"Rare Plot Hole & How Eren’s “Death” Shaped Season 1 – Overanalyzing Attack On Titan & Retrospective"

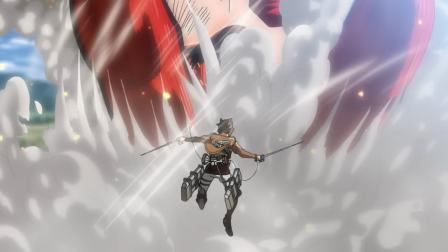[4:15]
And with the music I mentioned before, the combination of this completely overwhelming power combined with intelligence paints a very bleak picture for parody.
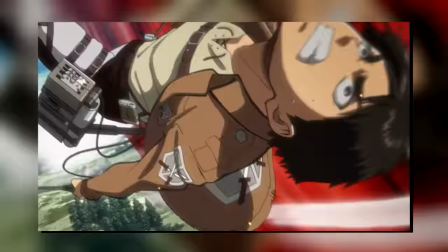[4:25]
Though aside from the story implications, the animation here is simply excellent.
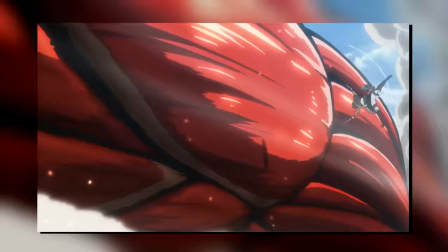[4:31]
The entire sequence of Eren flying around his arm and then running to the nape is just so, so fluid.
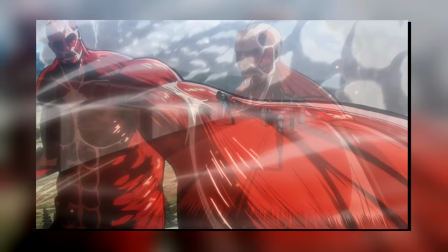[4:37]
And I also think that seeing Eren actually run along the colossal's arm is super
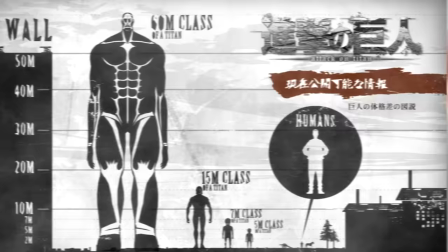[4:42]
important because it finally gives us a very explicit size comparison between the two.
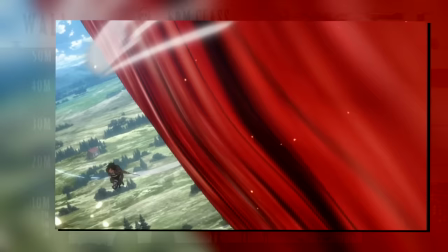[4:47]
We have of course heard that the walls are 50 meters high, so clearly the colossal should be even bigger than that.
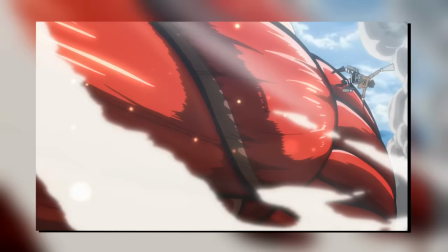[4:54]
But by portraying Eren as almost a fly buzzing around this behemoth of a creature,
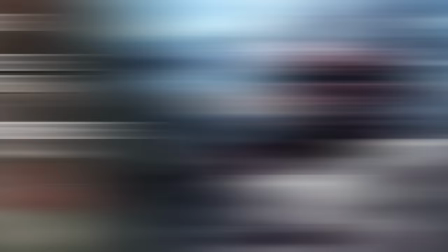[4:59]
that sense of scale becomes much, much more clear. And do note that these sorts of size comparisons will also pop up later in the series,
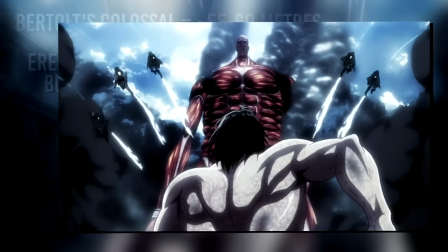[5:08]
where if you actually compared their sizes, they will not be accurate in-universe.
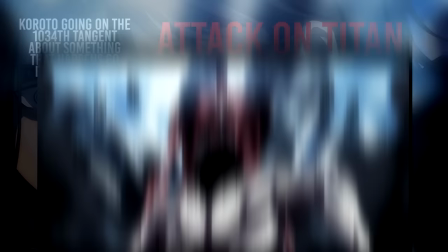[5:13]
But the show opted to use perspective to convey the overwhelming size of the Colossal.
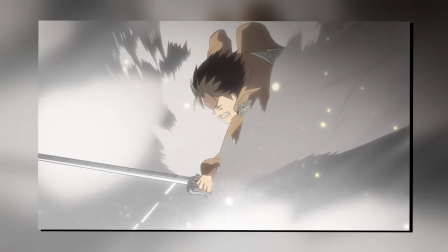[5:19]
Though that is a debate for the future, and let's not rush ahead. Another thing to note here is that we see one of the Colossal's core abilities demonstrated in this fight,
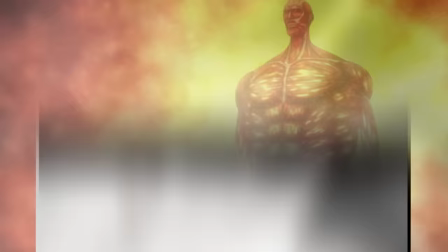[5:27]
its ability to rapidly produce steam by burning its own muscles. And while this ability would be of vital plot importance later in the series,
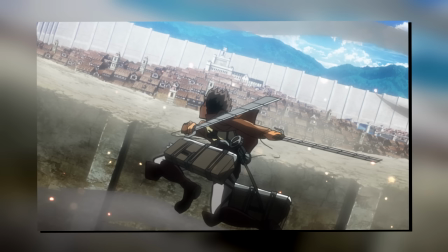[5:36]
I do think what we saw here is a very rare thing in the series, but that is indeed a plot hole.
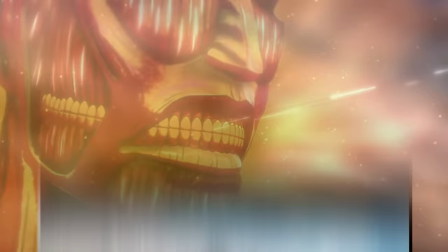[5:42]
Because here, he literally vanishes, something we would never see again.
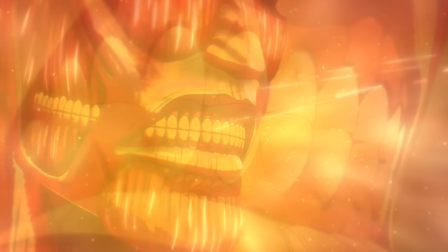[5:47]
In fact, later in the series, we'd even get the confirmation that no matter how much the Colossal burns up its body mass,
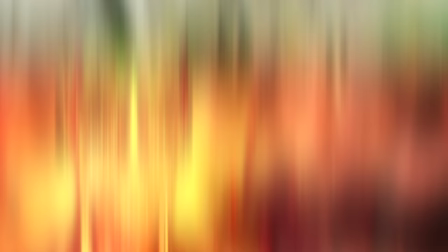[5:54]
the bones are never affected, and that would be the entire premise for defeating the Colossal.
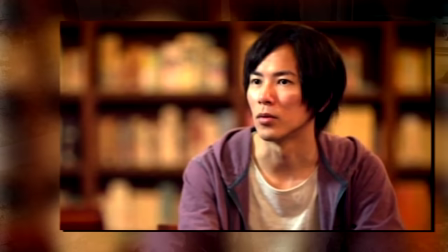[5:59]
So, in this case, Berthold vanishing into thin air is simply impossible as the carcass of his Titan should have still remained.
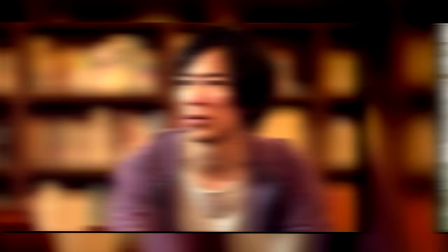[6:07]
In my opinion, I think this is just a case of Isayama having like 90% of the Colossal's abilities thought out,
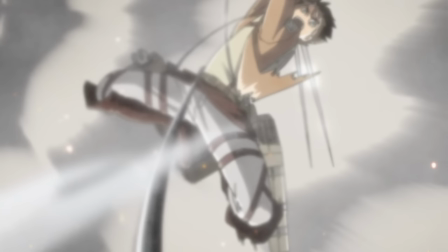[6:14]
but missing that vital 10% that would be the skeleton left behind.
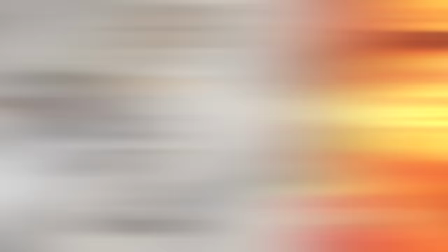[6:19]
Because obviously, the rest of the sequence does make perfect sense. The whole rapid steaming thing is its core power after all.
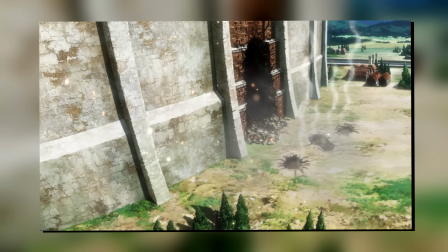[6:27]
I do think that from a meta story perspective, this was done to compound that mystery of it literally just vanishing and building up that feeling of it transcending any and all reason, but in-universe,
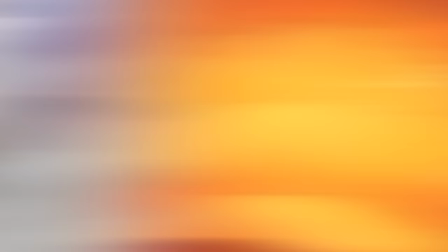[6:39]
I do think that this is a contradiction and simply a minor plot hole. Though the last thing I want to note here is what this spells out for the rest of the story.
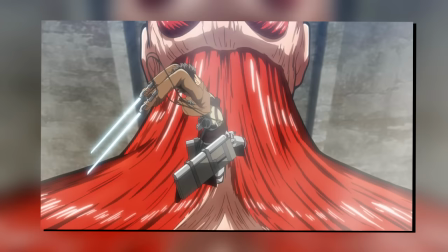[6:48]
Because in this case, Eren has a literally perfect shot at its nape. Everything lined up for him to bring it down.
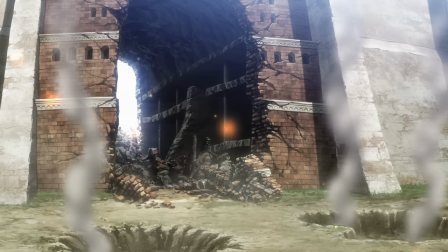[6:55]
But it still meant nothing. No matter how much they train, the shifters are beings that invalidate everything they know,
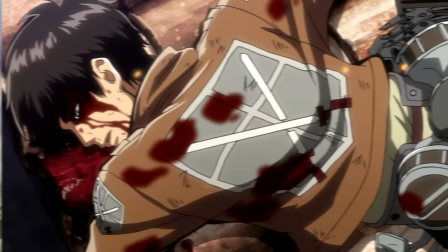[7:03]
and they'll require a much, much different approach if they are ever to be defeated. And more on this in a second.
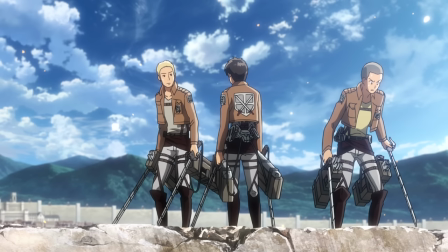[7:09]
Returning to the story, a world-building detail that I thought was really clever is what we see right after the Colossal's inexplicable disappearance.
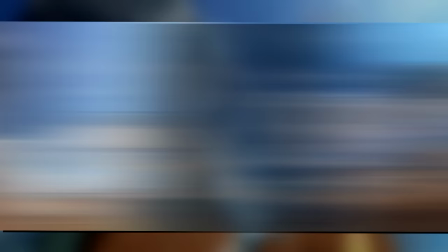[7:18]
Moments after the confrontation, we hear that the protocol for the Colossal's appearance is in motion and that, above all else,
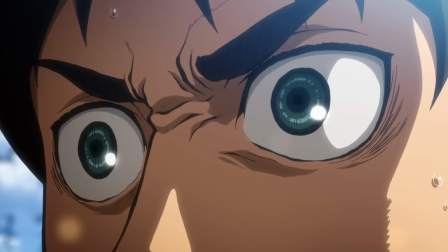[7:25]
Eren should immediately return to headquarters and report every single detail he can.
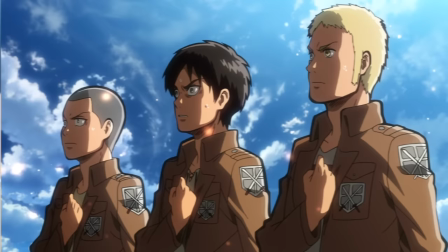[7:30]
This is one of those small things that could've easily not been there and no one would likely notice,
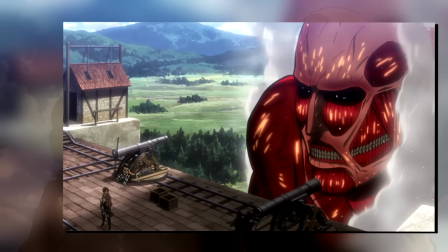[7:35]
but the fact that this sort of protocol is immediately referenced just makes the world feel so much more real.
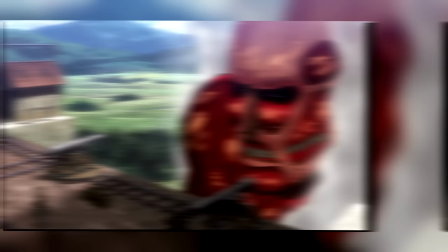[7:41]
Because, of course, everyone would be doing their best to prepare for it again, Even if they have literally zero information of what that might look like.
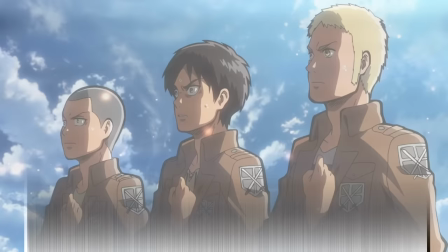[7:50]
It's almost like we have governmental plans for zombie outbreaks, alien invasions, and other similar very out there scenarios.
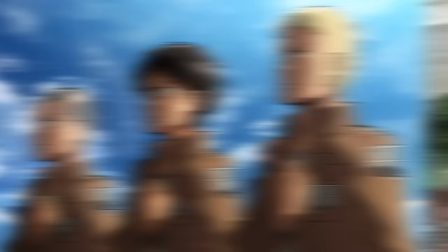[7:56]
It just makes sense for them to prepare in any way they can. If it means saving one extra life, it was worth it.
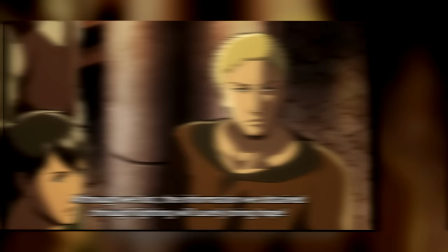[8:04]
And in a broader sense, this also calls back to what Eren said in the last episode.
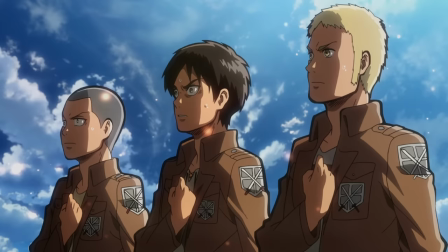[8:09]
With each and every defeat, they will learn and that strategy advantage will begin to manifest.
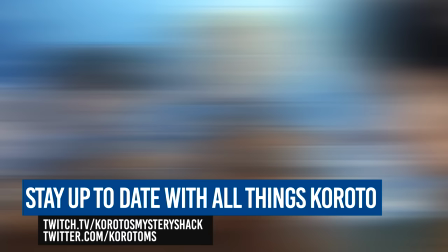[8:14]
So having Eren immediately report every single detail to HQ further
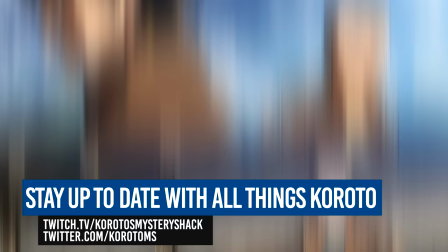[8:19]
drives home that idea that things may slowly be changing in favor of parody.